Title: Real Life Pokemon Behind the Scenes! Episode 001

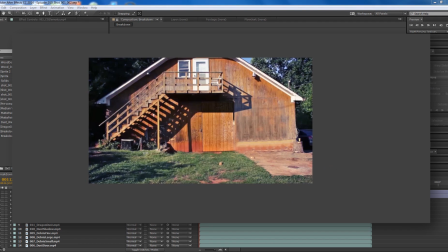[0:00]
Hello everybody and welcome to this week's video. This week instead of an episode, I am releasing a breakdown video, which will be pretty interesting. It's sort of a cool behind the scenes look at how I create these live action Pokemon episodes. The reason we're doing this is because the next episode is the 10th episode and is the final one in the season,
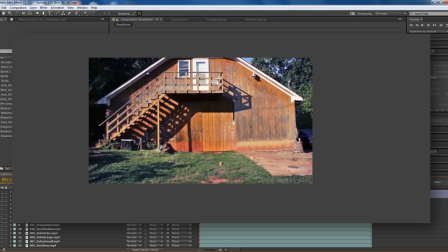[0:19]
which means that it has to be particularly epic, which means better effects, more effects, and longer. So hopefully y'all will enjoy that episode when it comes out, hopefully next week. Then the series will pick up again after August because August is pretty crazy for me.
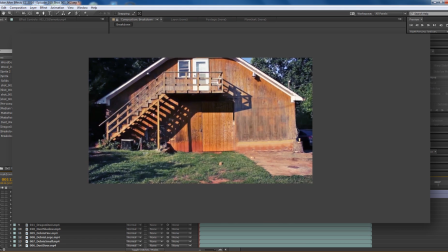[0:36]
But anyway, let's take a look at how this shot was achieved. I guess we should take a look at the shot first. Blam! Opens the door. Flies out. That's pretty cool. Let's watch it one more time. And this is a work in progress shot.
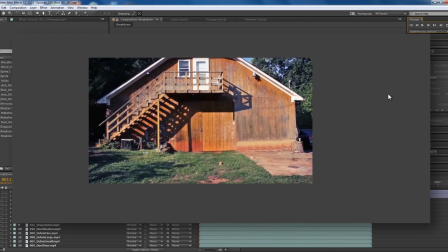[0:53]
There is still a good amount of work to be done to this, but let's go ahead and break it down for you all.
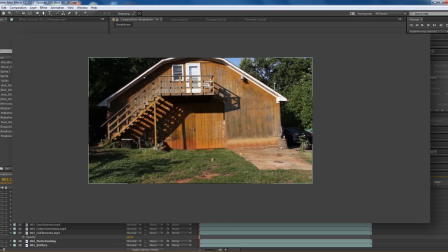[1:00]
So this shot of course starts out with a nice background plate which looks like this.
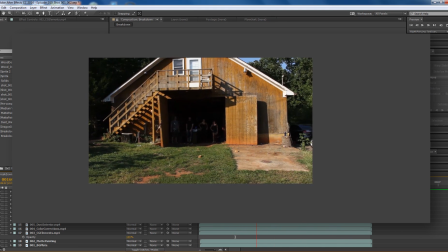[1:07]
It's pretty shaky, it's not very stable, there's not a lot going on here, and that door is not blowing open, so it's not very interesting.
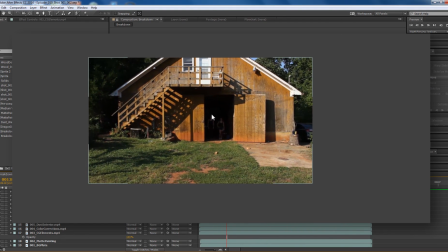[1:15]
So that door is a real door that is actually a part of the barn, and the people who own the barn would be pretty mad if we dismantled that door or blew it up.
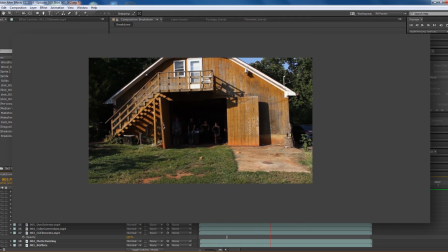[1:24]
So we had to do that in post using a CG door, but we had the problem of this door still being here. So what I did is I painted it out, like so.
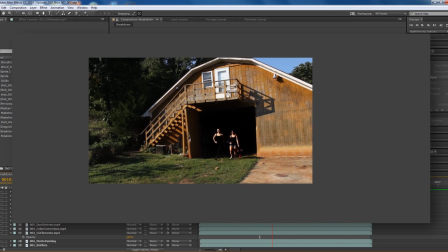[1:37]
So now we have a barn that does not have a door, and how that was approached was doing a matte painting.
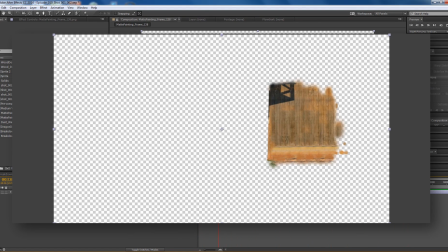[1:42]
So I took a still frame of the footage into Photoshop and used the clone stamp tool to make this still frame of an empty barn wall,
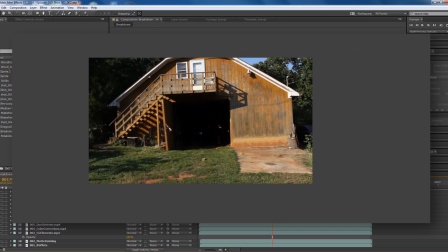[1:50]
and I added that shadow in myself. So then I took that still frame with the transparent background and 3D tracked it in After Effects using
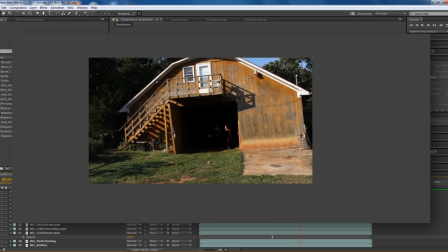[1:57]
the After Effects 3D camera tracker to that wall right there to get rid of that door.
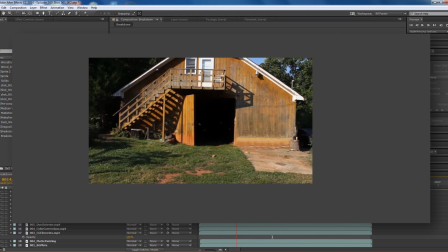[2:02]
Then you'll also notice that this door is being kicked open by two of our actors.
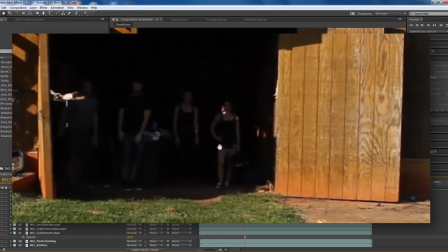[2:07]
In the original footage you can actually see them standing there, which is pretty cheesy.
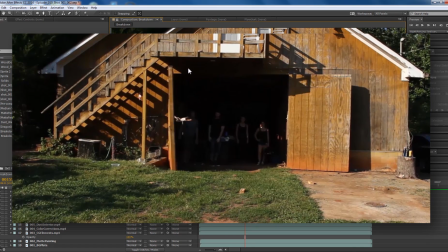[2:12]
So to get rid of that, I took an adjustment layer and darkened just the barn door using a mask on that adjustment layer that I animated to match the opening.
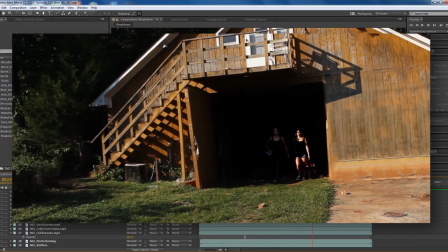[2:22]
So now there are no people there and that door is just flying open. Isn't that spooky?
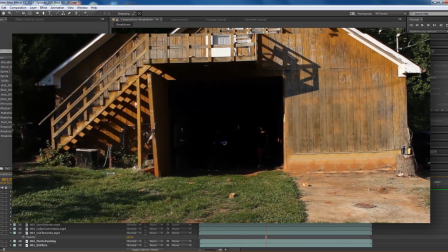[2:29]
So after we have this door flying open and that door disappeared, it's time to add in some magical CG effects.
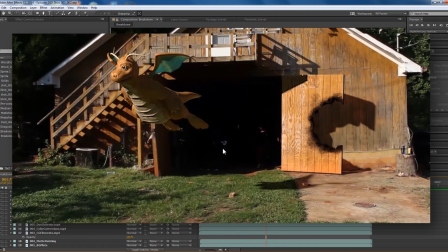[2:36]
This is probably the most time-consuming part of the process because I had to sculpt the character, I had to make that CG door,
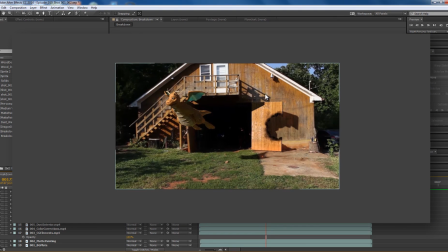[2:42]
I had to track the 3D scene, and then I had to get the lighting and shadows right using some shadow catching planes.
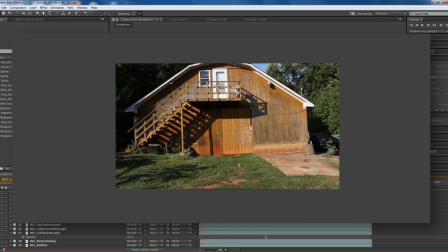[2:49]
In Blender is what I'm using, by the way.
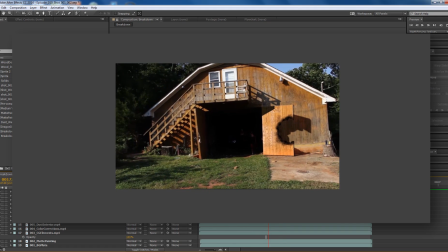[2:51]
You can do all this in Maya, you can use whatever 3D app you really want, but I prefer Blender personally because it does it all.
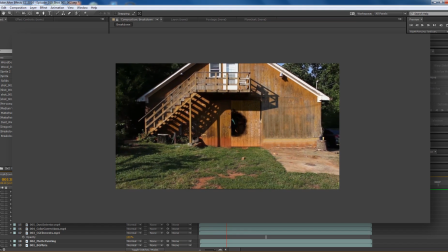[2:58]
But after we add the character in, still we just have this, hole opening up in the door and then the character flying out. That's pretty boring, and he's supposed to be performing Hyper Beam, and this does not really look like a Hyper Beam.
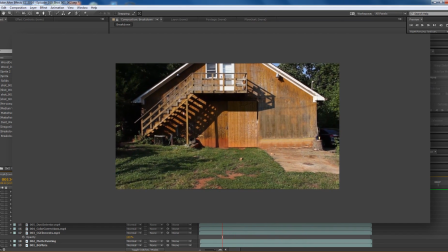[3:13]
So to make this more interesting, first of all, to make the CG elements fit in better, we did some color corrections to the door.
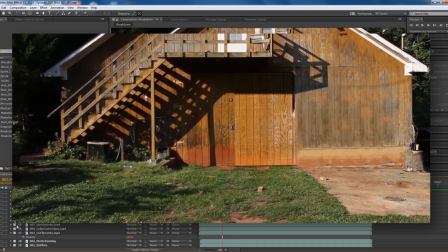[3:21]
You'll notice this shadow was not dark enough, and now it is, and I did this using a mask that I generated in the 3D software.
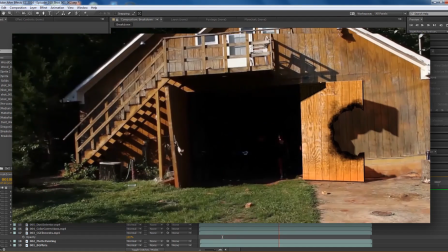[3:29]
Then I also made one of those masks for Dragonite here,
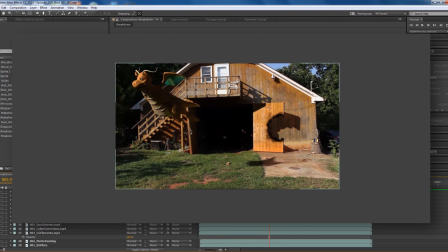[3:36]
and his color corrections mostly just darkened his shadows to match the shadows of the rest of the scene. He was currently not matching the black point of the scene, and that is not okay.
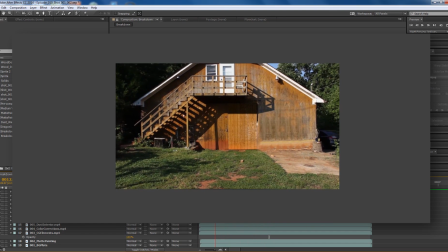[3:47]
So, moving right along, we have to cover up that hole somehow and also make the Hyper Beam seem more interesting.